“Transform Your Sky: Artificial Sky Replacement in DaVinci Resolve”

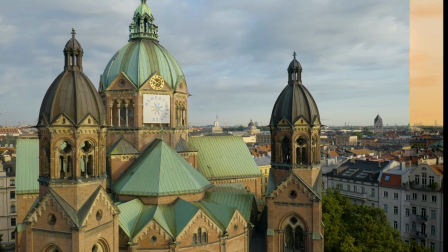Hey guys, today I'm going to show you how to replace a sky in DaVinci Resolve. Let's get started.
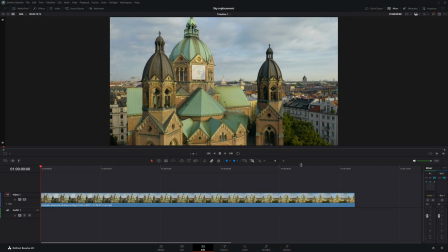So, I've placed my clip on the timeline. This technique works best if there's a strong contrast between the sky and the rest of the scene. Now let's head over to the color page.
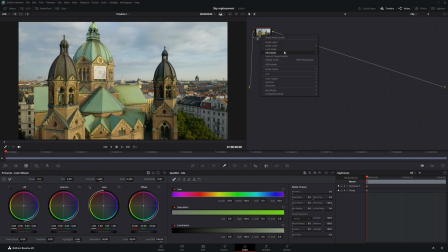First, I'll go to the node editor, right-click on node 1, hover over Add Node, and select Add Serial to create a new node. Next, in the qualifier section, select the 3D qualifier. Then choose the Pick Add tool to begin selecting the sky area.
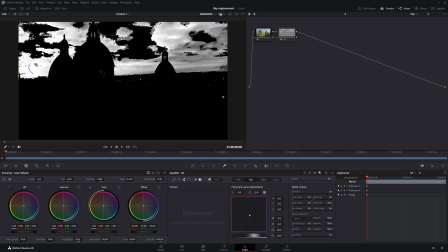Now draw a line across the sky, making sure to cover as much of it as possible.
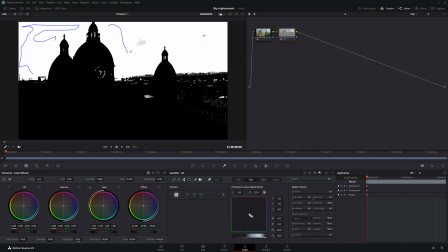The Picker Add tool allows you to draw multiple lines to refine your selection.
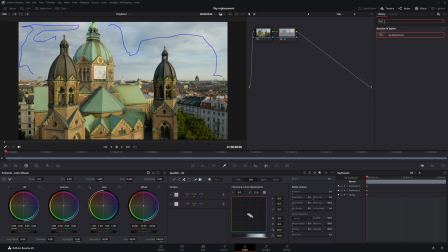Next, go to the Effects panel and search for Sky Replacement. Once you find it, click and drag it directly onto the node graph. Make sure the Sky Replacement effect is properly connected to the node graph. Then connect the blue output, alpha, of node 2 to the blue input of the sky replacement node.
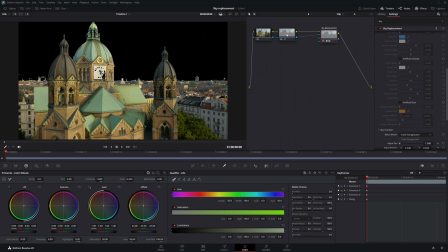Now let's refine the edges. Select node 2, then increase the pre-filter value all the way to 100. Do the same for the post-filter. This will smooth out the edges of the selection. Next, select the sky replacement node. In the settings, enable the artificial sky option.
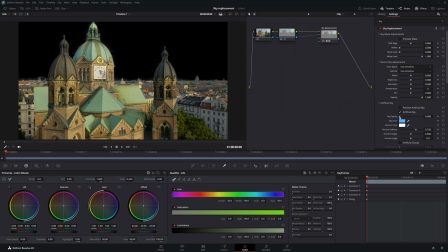Then increase the opacity to 1. You should now see a default blue sky applied to your scene.
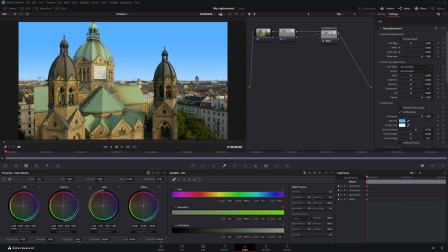I'm going for more of a sunset vibe here. Just for fun, let's give the sky a warm, golden tone. Click on the sky color option and browse through the available colors to see what looks best.
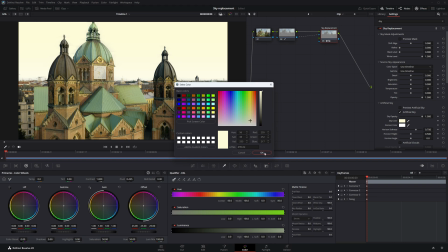I'm going to set it to a very pale yellowish cream to match the sunset vibe. Now for the horizon color, I'm choosing a soft peachy orange. It adds a gentle sunset glow to the horizon and blends nicely with the sky color we picked earlier.
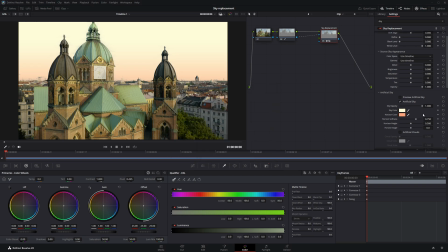You can also tweak the softness parameter to blend the new sky more naturally with your footage. Now let's add some clouds to make it more realistic. Go to the Artificial Clouds option and enable it. Then increase the cloud opacity all the way up to 1. You'll now see some white clouds appear in the sky.
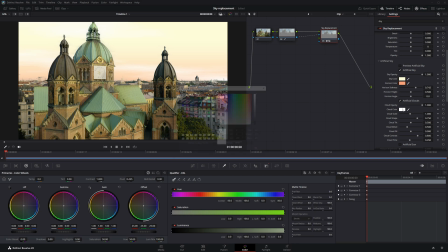Let's customize them a bit. Click on the Cloud Color option and choose a shade that blends nicely with your sunset vibe. Something warm and subtle usually works best. You'll find lots of settings to play with under the cloud options, like scale, shape, and many more.
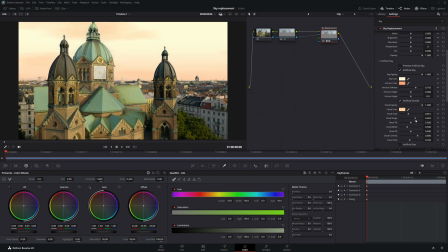Just experiment with them and adjust everything until it matches the mood and look of your clip perfectly. If you look further down, there's also an option for artificial sun. Try enabling it to see if it enhances your scene. Depending on your clip, it can add a nice touch of realism and warmth.
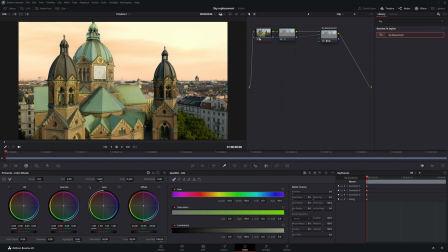And finally, I'm going to slightly lower the gain value to give the overall image a more balanced and cinematic look.
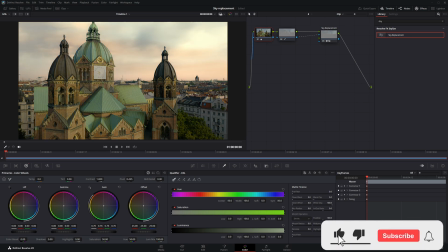And that's it. If you found this helpful, give it a like, subscribe for more, and don't forget to tap the bell.